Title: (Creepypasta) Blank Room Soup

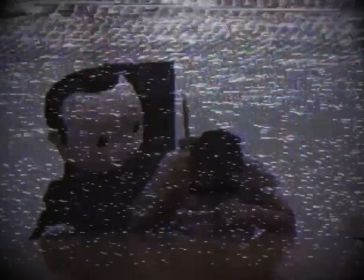243s
A novel twist on this idea is that the blank-faced characters are feeding the man his
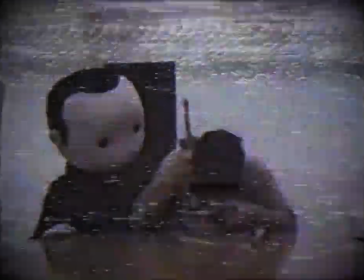248s
last meal after revealing to him that he will later become their meal as they intend to cannibalize him.
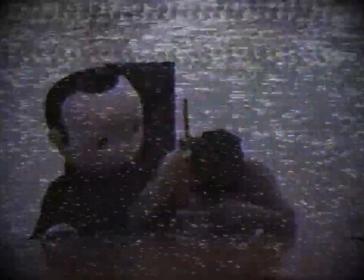253s
Other variations include the idea that the man is being force-fed something that is poisonous or that contains something,
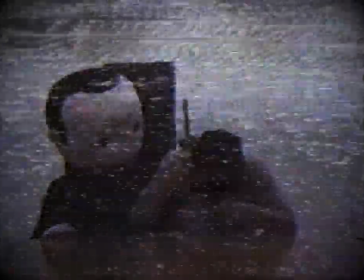261s
like glass or sharpened plastic, that will cause him to die in great pain later. A simpler variation is that the man is in the process of being continually force-fed without stock as punishment for some crime,
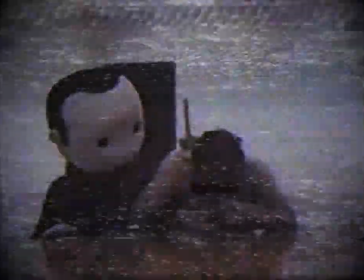273s
forced to eat continually even though he is full until his stomach explodes,
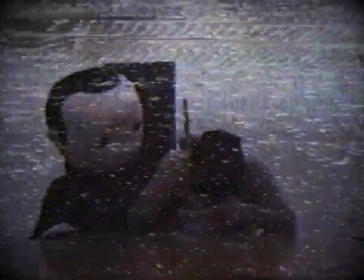277s
all of which scenarios would indeed fit with the snuff video theory as they would make the video a depiction of a coerced or forced suicide.
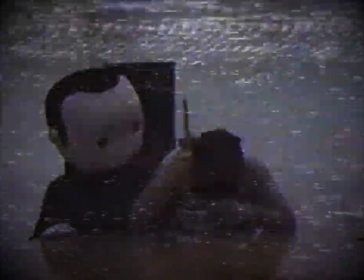285s
Another even more fanciful version of the myth suggests that this video depicts the afterlife or underworld.
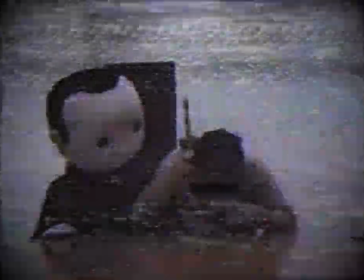291s
That it is footage from a form of hell where people are punished through emotional and physical torture for their crimes.
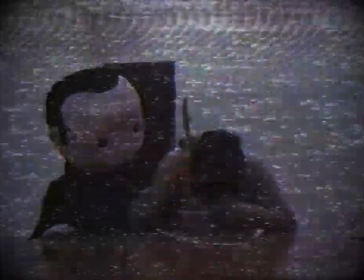298s
In this scenario,
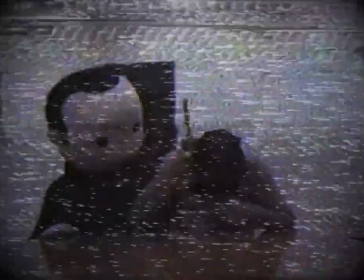300s
the blank-faced humanoids are said to lack any facial expressions because they are denizens of the pit and lack human emotions or souls.
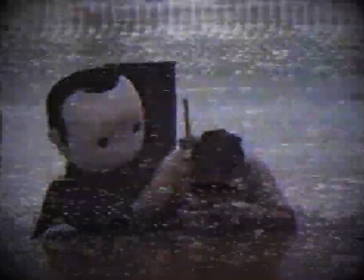310s
Influences upon these folkloric developments of mythology come from popular culture and older sources.
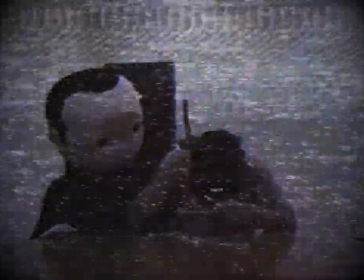316s
Many depictions, both written and visual,
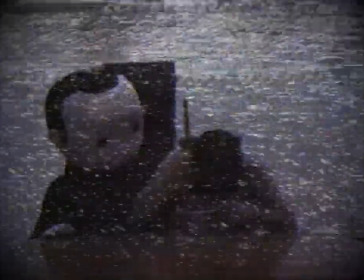318s
of the underworld have included penance by a punishment that fits the crime or overindulgence in the sin itself.
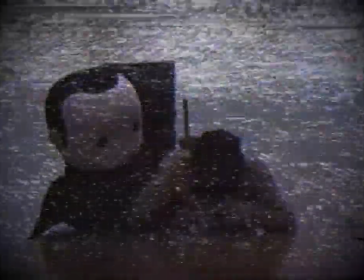325s
In this case, the sin of gluttony is often shown to be punishable by being force-fed either
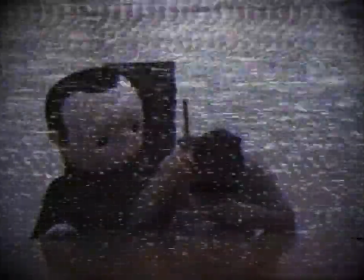330s
disgusting things or to the point that the eater is killed or tortured by the effort and overindulgence.
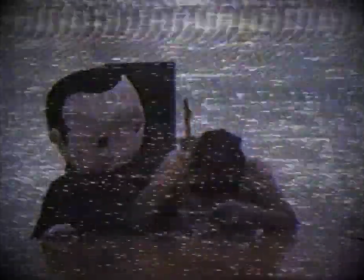337s
Interestingly, this scenario is depicted in a vision of hell shown in The Simpsons, where Homer is forced by demons to eat all the donuts in the world.
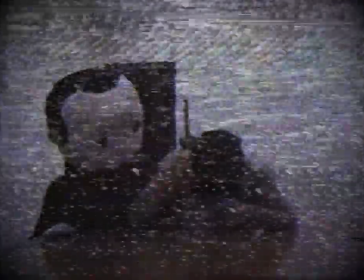345s
Considering later revelations about the identity of the character's creator, this is a curious link.
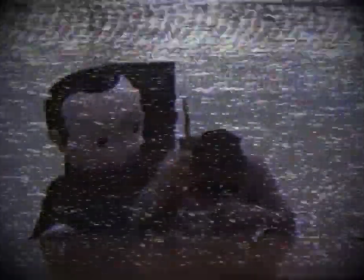351s
This force-feeding as punishment is also a feature of the popular horror thriller 7,
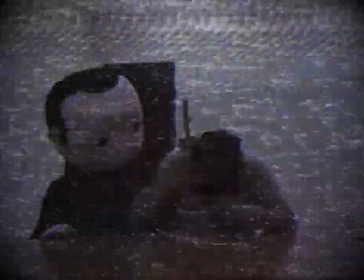356s
in which Kevin Spacey's character force-feeds his victim after having tied him to a chair in a scene very reminiscent of the Blank Room Soup video.
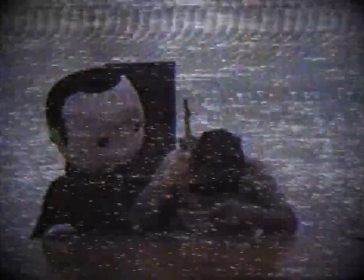364s
The motif of feeding human body parts to unwitting guests or feeding someone their own body parts,
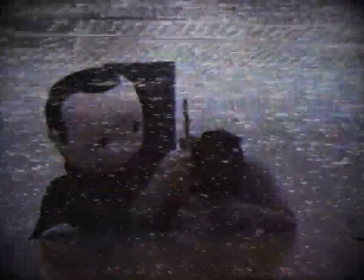370s
in this case their own brain, features in the Hannibal Lecter films,
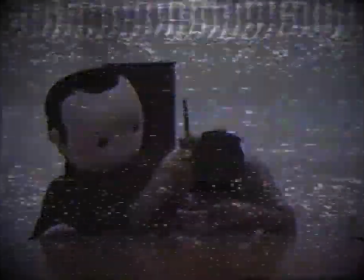374s
with the latter example also featuring the sort of gentle coercion and sweet yet sinister comforting that makes the Blank Room Soup video so disturbing.
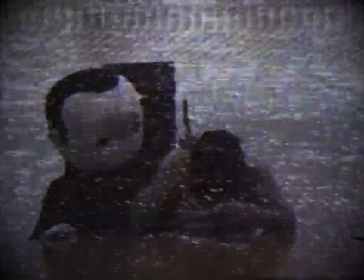383s
The punishment fitting the crime motif, as well as the perpetrator hiding behind an expressionless facade,
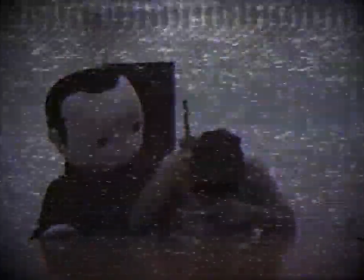389s
in this case a puppet, is a prominent feature in the Saw movies. Whilst there are three characters depicted in the short video clip, the emphasis and discussion rarely center around the victim and is rather directed toward the strange humanoid figures.
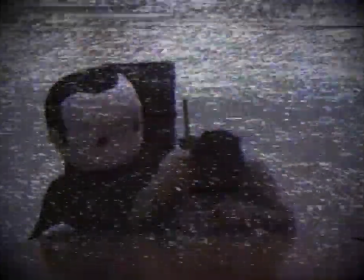405s
These figures, of average or slightly above average human height, are dressed all in black with exaggeratedly large heads with bright white skin.
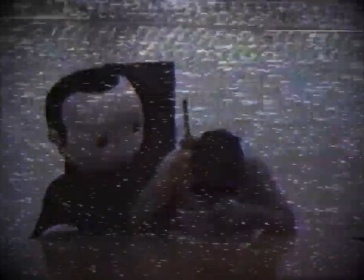413s
The heads themselves lack facial features other than two circular eyes that are entirely black.
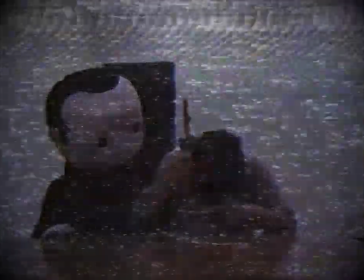418s
The hair is equally black and made up, along with the face, to be perfectly symmetrical and give an impression of artificiality.
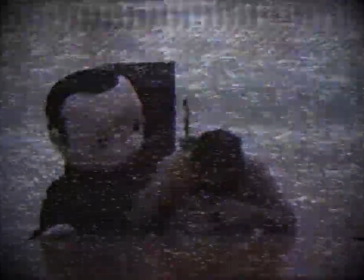426s
The hands are pure white and resemble mittens in that there is a thumb but no individual fingers.
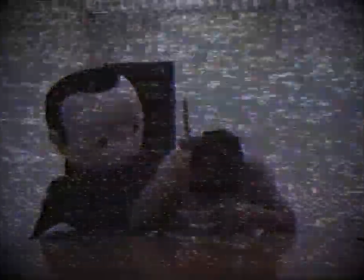432s
In composition, the figures, clearly human beings wearing vinyl masks and outfits,
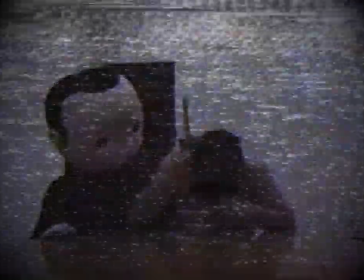437s
resemble an amalgam of the pop head figures of popular franchise characters and Playmobil or Lego characters.
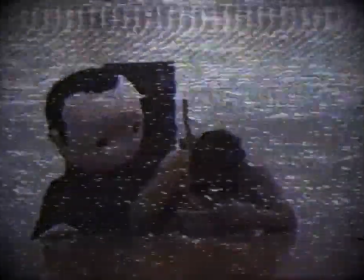444s
Other influences could include crash test dummies. The figures also bear a striking and yet rarely noted resemblance to the character Fred,
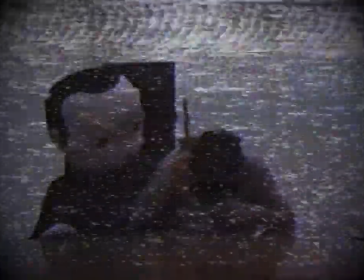452s
who was for many years the cartoon mascot of the Home Pride food company.
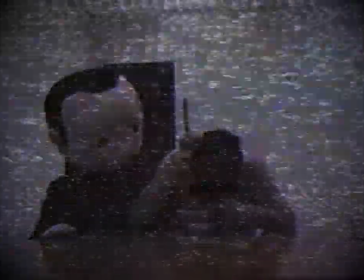457s
Indeed, the later advertisements featuring a life-size Fred before the character was discontinued look remarkably similar visually to the Blank Room Soup video.
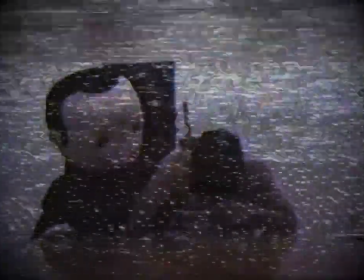466s
The figures are also vaguely reminiscent of the wide-eyed character Frank Sidebottom,
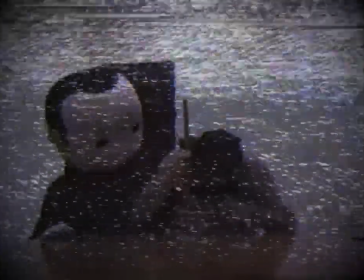471s
who was essentially a man in a suit wearing a papier-mâché head adorned with an exaggeratedly cartooned and simplified portrait of the wearer.
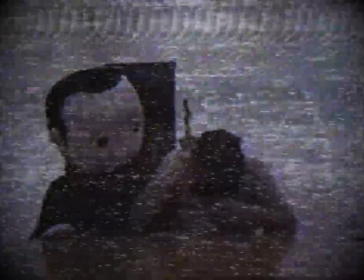479s
The choice to make the figure almost featureless and deliberately expressionless is
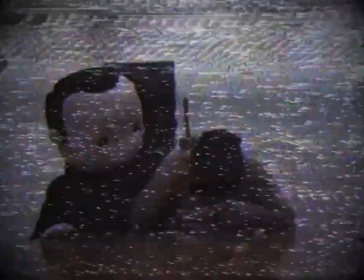483s
interesting from an artistic standpoint as it represents a simple iconic style.